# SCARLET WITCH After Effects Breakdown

The one in front was obscuring Scarlet Witch a little bit too much.
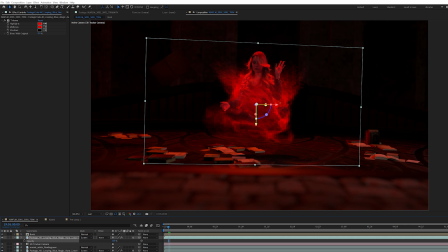(4:11)
Instead of dropping the opacity, which isn't really how emissive stuff works, I was able to use a curve to crunch out those lighter tone particulate.
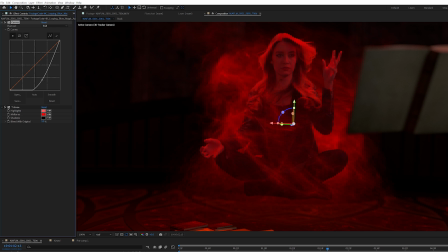(4:19)
This left some particulate strands in front of her, but not so much that it was obscuring her.
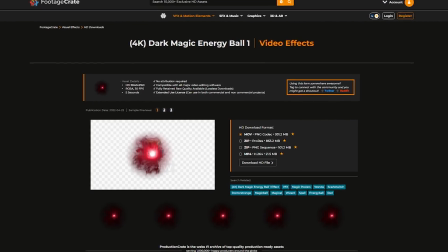(4:24)
I found these really awesome dark magic effects on FootageCrate, and I knew I needed to use them in this scene,
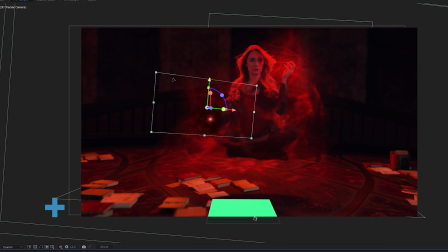(4:29)
so I imported an asset and I stole the position from that original solid that we created. Now I know that dark energy ball is sitting roughly in the 3D space that we needed to, so I was able to just place it over her hand and animate it slightly over time with some position keyframes.
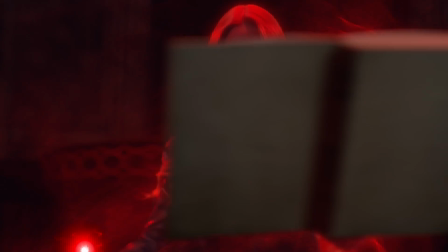(4:45)
I was able to use that same dark energy ball for her eyes.
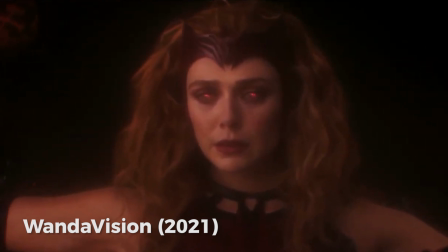(4:49)
If you watch some of the Scarlet Witch reference videos, she has this red stormy look in her eyes, and these energy balls balls worked perfectly.
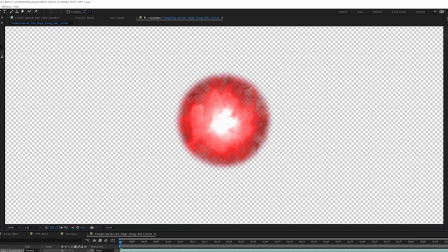(4:55)
I just drew a circular mask around the energy ball and feathered it out slightly, and then using Mocha, I was able to track her pupils.
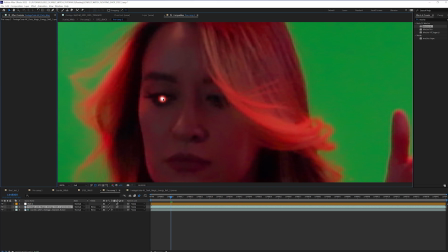(5:03)
It did require a little manual position keyframing to get it to look believable, but it worked pretty well.
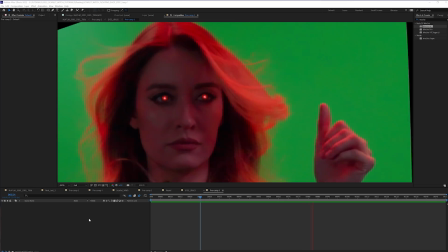(5:09)
It probably took me 15 minutes total.
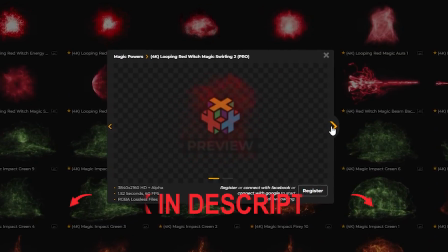(5:11)
There's actually a ton of Scarlet Witch inspired VFX on FootageCrate, so any telekinetic power, dark energy ball, whatever you need, we have it there. Now everything's looking good, but it needs a final touch to bring it all together. So I pre-composed everything together and then created a duplicate of that pre-comp.
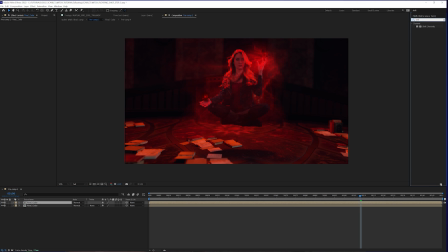(5:28)
On that duplicate, I added a shift channels effect.
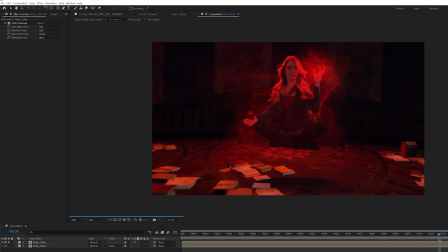(5:32)
With shift channel selected, I chose red under the take alpha from, and now I have isolated just the red channel.
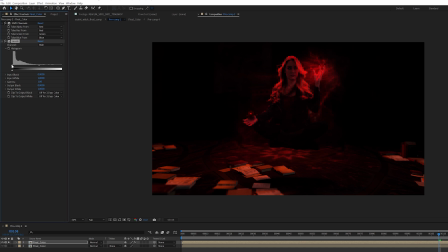(5:39)
Then do crunch it down a little bit further and isolate just the brighter parts of the red. I added a levels effect. Then to soften it up, I just used a Gaussian blur and cranked the amount up until it looked the way I wanted.
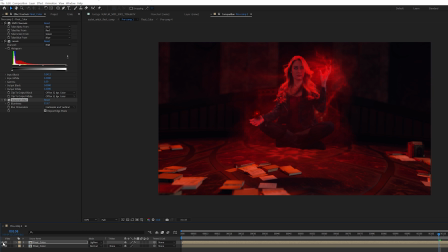(5:51)
And then for the blending mode, I just swapped that to lighten. And now I have this bloom glow effect that looks very fantastical and very magical. And that's how you can become the Scarlet Witch. If you want more magical effects or Scarlet Witch effects or any tutorials, let us know in the comments below. Later, creators.